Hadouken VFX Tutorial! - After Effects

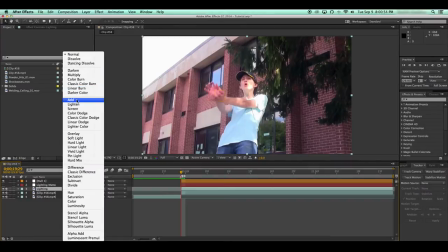What I would normally do is set the blending mode to add and then tint it the color of whatever is happening in the scene.
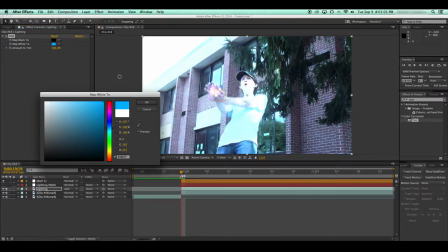So I would tint it blue since my Hadouken is blue. Maybe turn down the amounts a bit so it isn't completely blue.
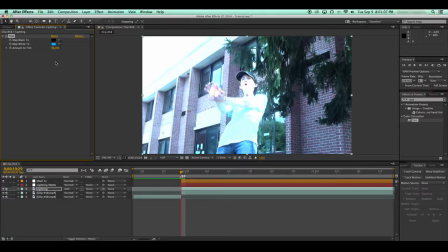85 seems good.
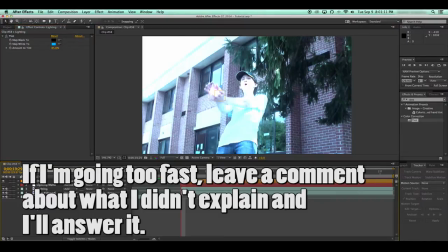And then we're just gonna hide that.
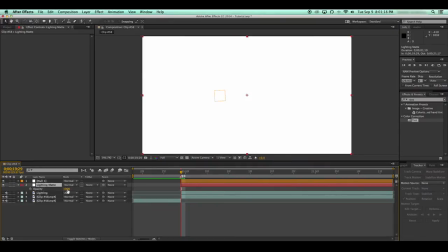The lighting mat, I'm gonna set the opacity to 0, get my handy dandy masking tool out.
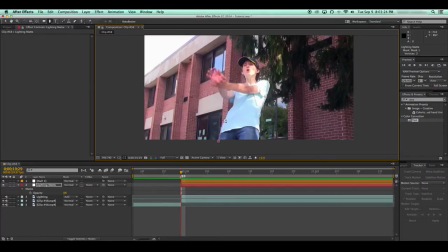Get out my masking tool. This is not going to be very accurate because, like I said before, rotoscoping is awful. I didn't actually say that, but it's implied because I hate rotoscoping, it's the most annoying thing. Normally what I would do is I would make a rough outline of myself, and after which I would just feather it a lot,
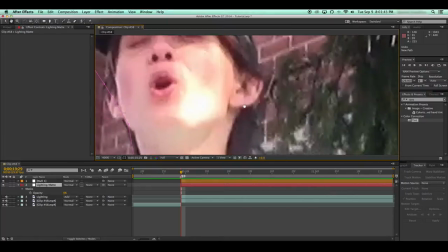but then it's inaccurate because it bleeds onto the onto the background,
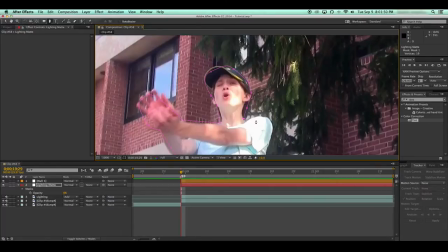and that makes no sense. So what I'm gonna do instead, what I normally would do now, is roto myself as accurately as I possibly can,
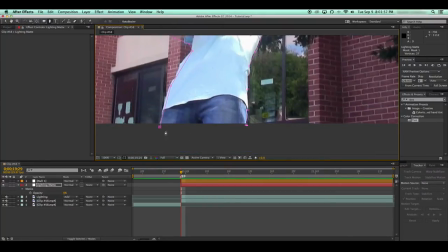and then make a subtractive inverted mat, like a circle, right?
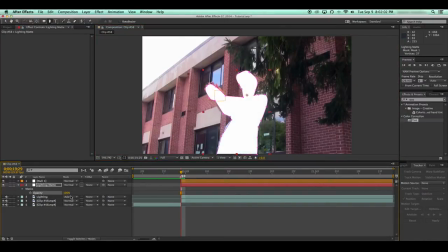Okay, let me explain what this means. So, anything that's white is going to be affected by the lighting. What I will do is I will feather this like 15, grab my ellipse tool, make an elliptical mask, say it's coming from there, so that's about where it would be.
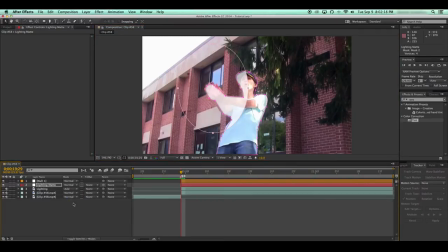Set this to subtract inverted, and now I can feather this all I want like a glow, but it will stay within the bounds of me and not seep onto the background. Normally I would do that, but for the sake of this tutorial, I'm just gonna do a rough roto job. I parent this white solid to the null so it follows the scene,
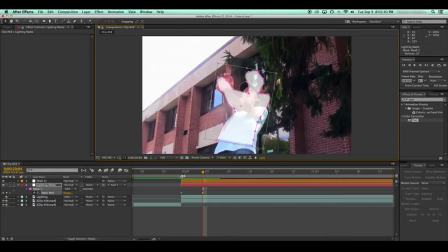and because of all the stupid rotation stuff, I'm gonna have to reposition the mask by keyframing its mask path.
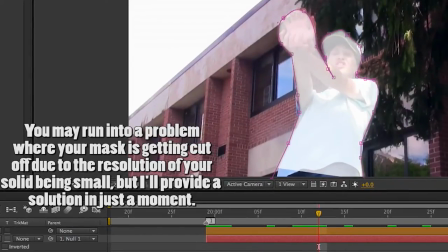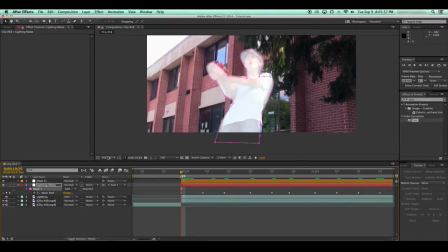So now that your footage is all rotoed, presumably you did it well, find a point where you're getting that issue where it's getting cut off.
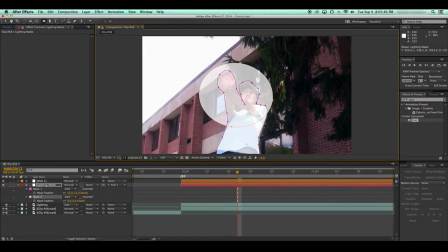Get your handy dandy ellipse tool, go like that, subtract, inverted, feather, done. Now you may want to feather this a fair bit more, and
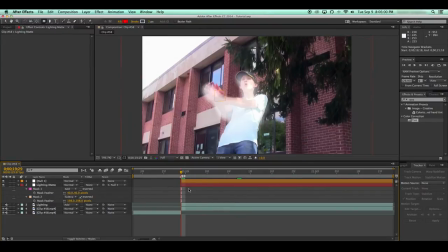keep in mind this is a really quick roto job, I'm just trying to keep it within the bounds of this tutorial. In reality, you would probably do a way better job rotoscoping than I would.
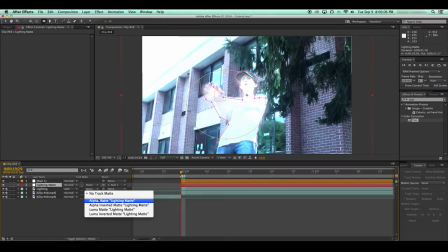So now that we have our tinted layer, we're gonna make that an alpha mat of the white solid,
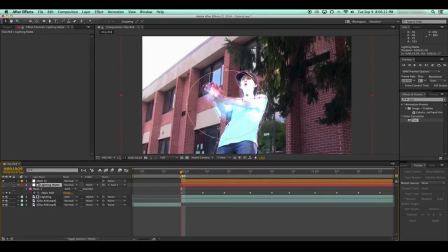which basically takes the alpha channel of my lighting mat here and uses it as a mat for this layer. So yeah, there's that. There's your lighting.
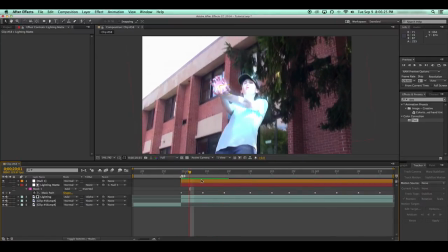Considering my Hadouken is fairly flickery, what I'm going to do is, let me just fix up the rotor real quick.
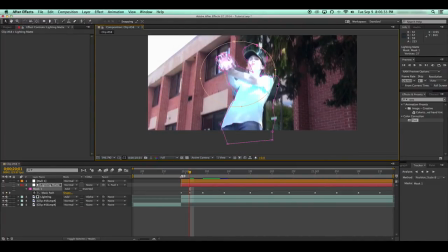Since my Hadouken is fairly flickery, what I'm going to do is I'm gonna have the opacity flicker around by using expression. So, opacity of your lighting layer. I'll click on the stopwatch to add an expression and type, I'm gonna go with wiggle
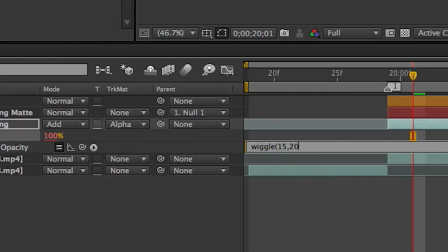15 times a second by a value of 20. That should flicker the opacity a fair bit.
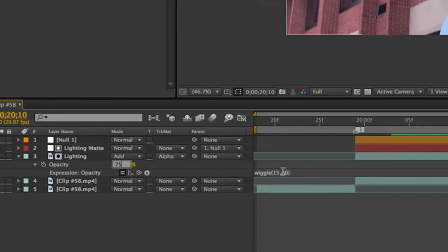Okay, let me turn on the overall opacity and I'll have more room to flicker.
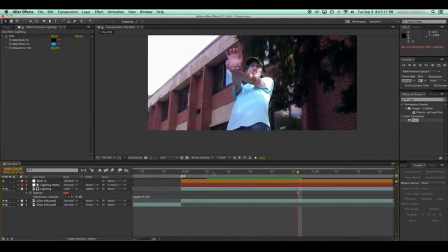Yeah, that's good enough for me.
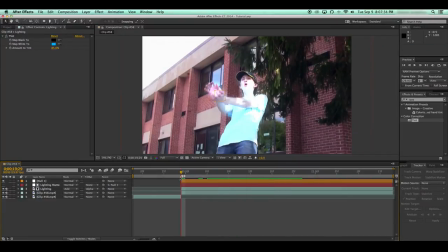Now this is, again, you can probably put more effort into these steps, I'm just doing them quickly to keep them in the bounds of a tutorial. So next step,
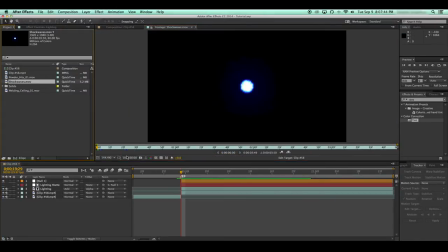I've been working on this separate video with effects very similar. So the next thing I'm gonna do is my shockwave. You can just go to videocopilot.net and find their shockwave tutorial, record one of the, any of the shockwaves that come on screen. I'm gonna go with this first one because I like the way it looks.